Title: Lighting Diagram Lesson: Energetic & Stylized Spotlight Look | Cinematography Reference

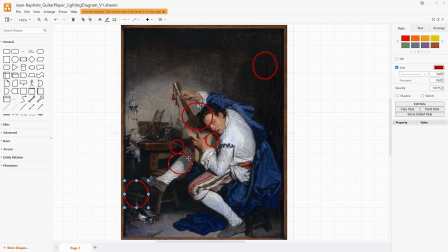[4:06]
And this shadow right here on his leg isn't incredibly dense. The guitar one is a little bit denser probably. And there's probably an aspect of this that is the, brightness of his outfit, that bright white stocking.
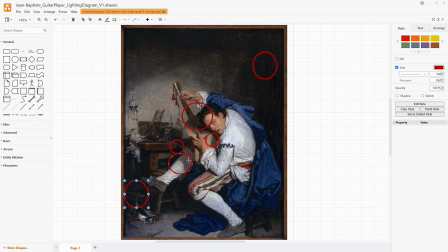[4:22]
But we also don't have that incredible density. So we need to have some fill light coming in and bouncing around the room. Maybe, these walls right here are just light enough to actually create some bounce overall in the room. Now, this is the other thing that's interesting.
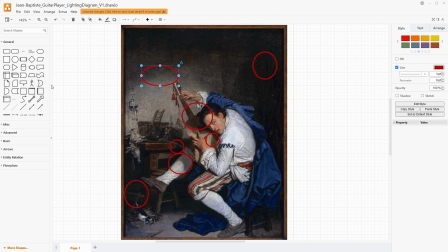[4:40]
It almost fakes as if the window is higher up because of this angular, slash, basically. For me, what we're going to do is we're going to use some barn doors to create that. And then kind of lastly, the note about hard light. As I've talked about many times in other videos, I can even link some of those down below.
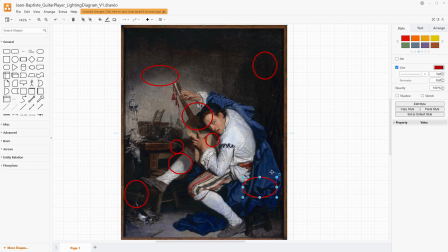[5:00]
We're using hard light to capture detail and shape our light specifically for this fabric. Like, look at this like cloak he has on, this blue, this vibrant blue cloak, and look at the shape of the shadows on the folds of it.
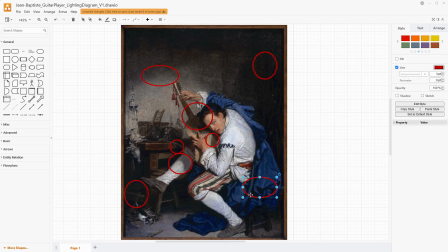[5:15]
Once we get the light trapped in there, there is no escape, and instead we have dark and light patterns as it folds and ripples, and I think that that's something that's really gorgeous. And then you get the same thing from even his sleeves, and the texture there is clearly different than his,
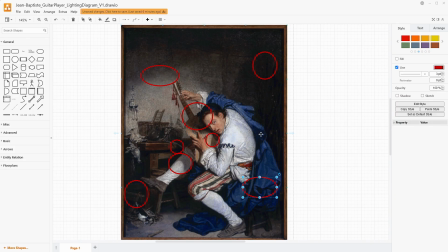[5:33]
you know, jacket vest thing right here, and his pants and the shawl. All of those are different textures, all absorbing the light and being shaped by it in different ways. We can tell the angle of the light also by the lack of shadow along his foot here.
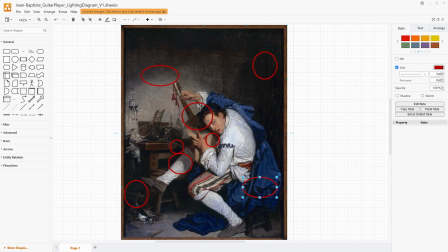[5:51]
We do get a little bit of shadow from his shin side, where that light is basically coming right to left. His shin is slightly shadowed. There's basically no wrap to it. And then that is in line with how his shoulder and face would be blocking the guitar itself.
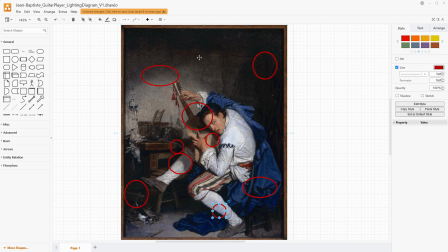[6:11]
But another quick note about this back here is we have this diagonal line. We're going to have to use something to create that shape, but it's kind of faking as if the light is higher up and being shaped more, and it gives more interest to the background. If this was just going in and we had an exactly perfect, you know,
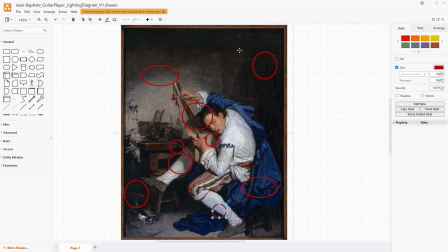[6:29]
horizontal line that basically lines up with the frame or whatnot, it wouldn't be as interesting. This kind of acute triangle of light keeps our eye focused back into his face and this whole area. Basically, our main focal point is his face, his hand, his other hand,
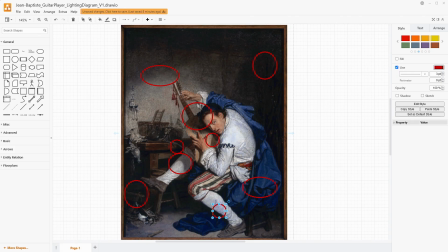[6:49]
you know, his legs even kind of bring our eye back to him in the middle there.
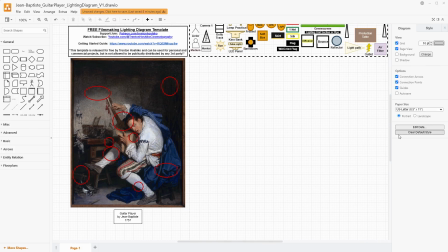[6:53]
So kind of our main goals are hard light, some shaping to that hard light, and some fill.
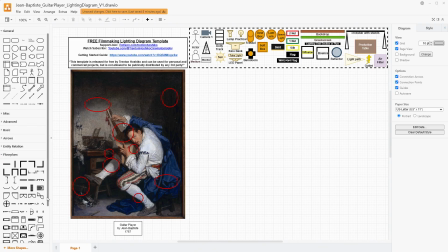[7:00]
And the rest of it really is positioning and understanding how that hard light is going to affect your scene and the shape of the fabrics.
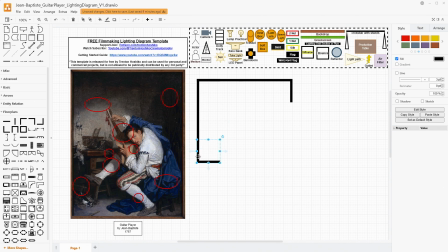[7:09]
I love using hard light to grab texture and create shape, especially for things like fabrics. I don't think the corner of the room is here. I think the corner of the room might be more here. It's not exactly clear, but you know, we have a little shape here, and this is what we're going to go with.
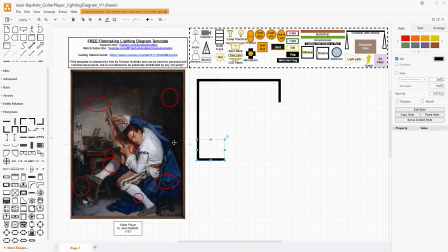[7:27]
The room itself is slightly ambiguous, especially because of how the streak of light comes in. This very well could be the corner, or this could be the corner. If this is the corner, then that streak is coming across the wall corner edge and bending, which is cool in its own right.
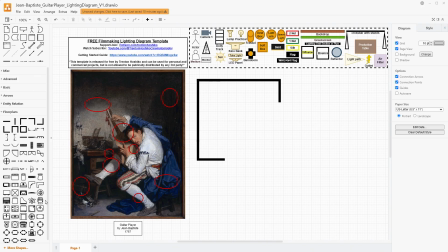[7:45]
I'm not going to build it that way just because I don't want to. So we'll get ourselves a table and we'll put it in a corner kind of like this. He's sitting against the table just like that. And we have our camera going right there so that we can get this kind
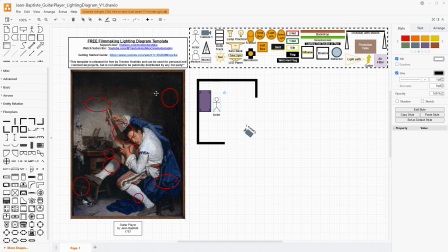[8:02]
of half on angle with the corner-ish of the room being somewhere between here and here. And he's at the table right there. Something like that.